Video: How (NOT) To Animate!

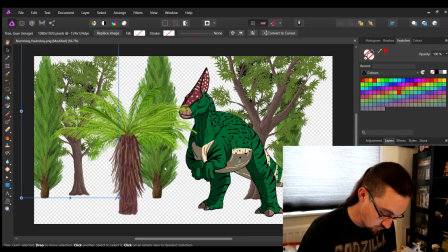(8:11)
I don't have the time, the talent, or the patience to spend hours upon hours drawing and painting entirely new trees for every new frame of the animation. I know my limits, okay? I'm not Charles friggin' Knight. I'm not Mark Whitten.
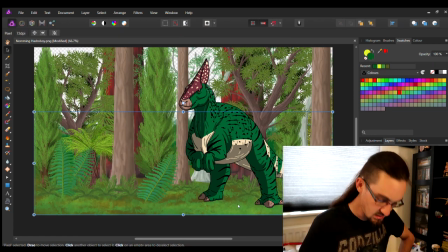(8:26)
I'm not Brian Eng. Those guys all have talent and integrity. I've just got 12-year-old animation software and a folder full of shortcuts.
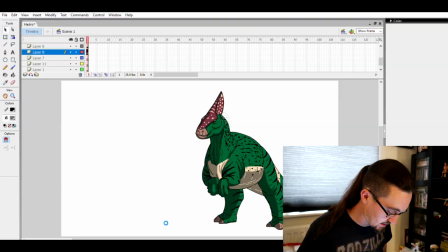(8:35)
There we go, perfect, just what we need. Okay, and now we go back to Flash. So on a layer underneath, we're going to import to stage, and he's there. We're going to lock that layer down. Now, to create a bit of depth, I'm going to add some more plants on the layers in front.
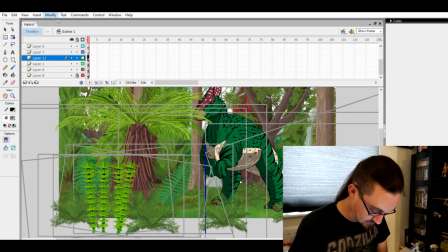(8:50)
Okay, now for additional depth, I'm going to take all these plants, I'm going to modify, convert them to a movie clip. I'm going to bring the brightness down to about 50%, just enough.
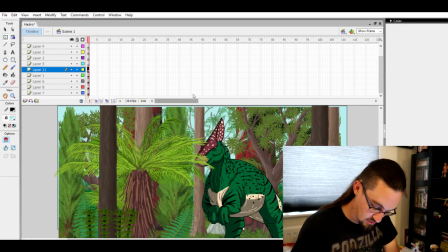(9:03)
Alright, we're getting somewhere. Select a spot way over here. How long shall we have this? How long is that? Press F5. 9 seconds?
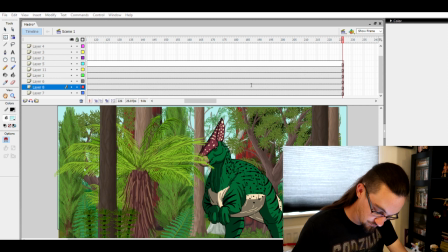(9:14)
Yeah, that's plenty. So we're going to go publish settings, Flash, we're going to have to export this as a Shockwave file, and there we go. Now this next part has always been a bit of a ball ache for me because Shockwave files don't run in video editing software, so I always had to use screen capture like the way I'm doing now.
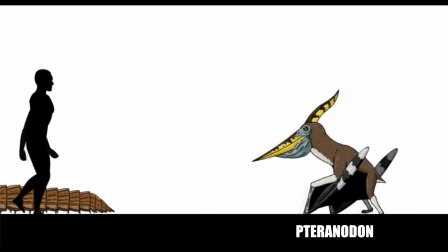(9:31)
But that would always result in horrible looking artifacting and ghosting, and it was just terrible because when Shockwave files run,
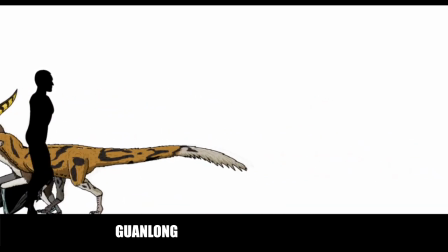(9:38)
it registers the individual objects moving, and that takes a toll on your graphics processing, which means you can get some really horrible lag. Like there's that shot in Forest Voices of the Deinonychus creeping through the undergrowth. When I first rendered that, it was lagging so hard I had to speed up the clip in post just to make it look good. But now I don't have to worry about that because literally last week I found out about a program called Swivel. It's a program developed by people from Newgrounds, so people who know animation and know animators, and it's so simple. You find your Shockwave file, you load it up, you hit convert, you let it do its thing for a bit. It is loud and frightening. And there you go, it's made it into an MP4 file. So now we go into Sony Movie Studio, my video editing software of choice, because
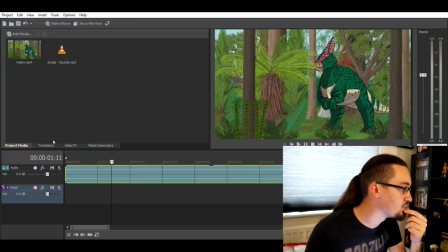(10:30)
we throw in our Hadro MP4, we stick it on the timeline, we get some sound effects, maybe stick a nice filter over it, and once all that's done,
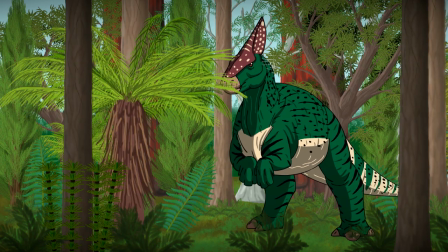so there you have it. That's more or less my process for animation. Don't do what I do. This is not an efficient or professional way to do animation. This is just my process that I'm stuck with because I don't know any better. Thank you so much for watching. I hope you've learned something from this. Now get out there and do better than me.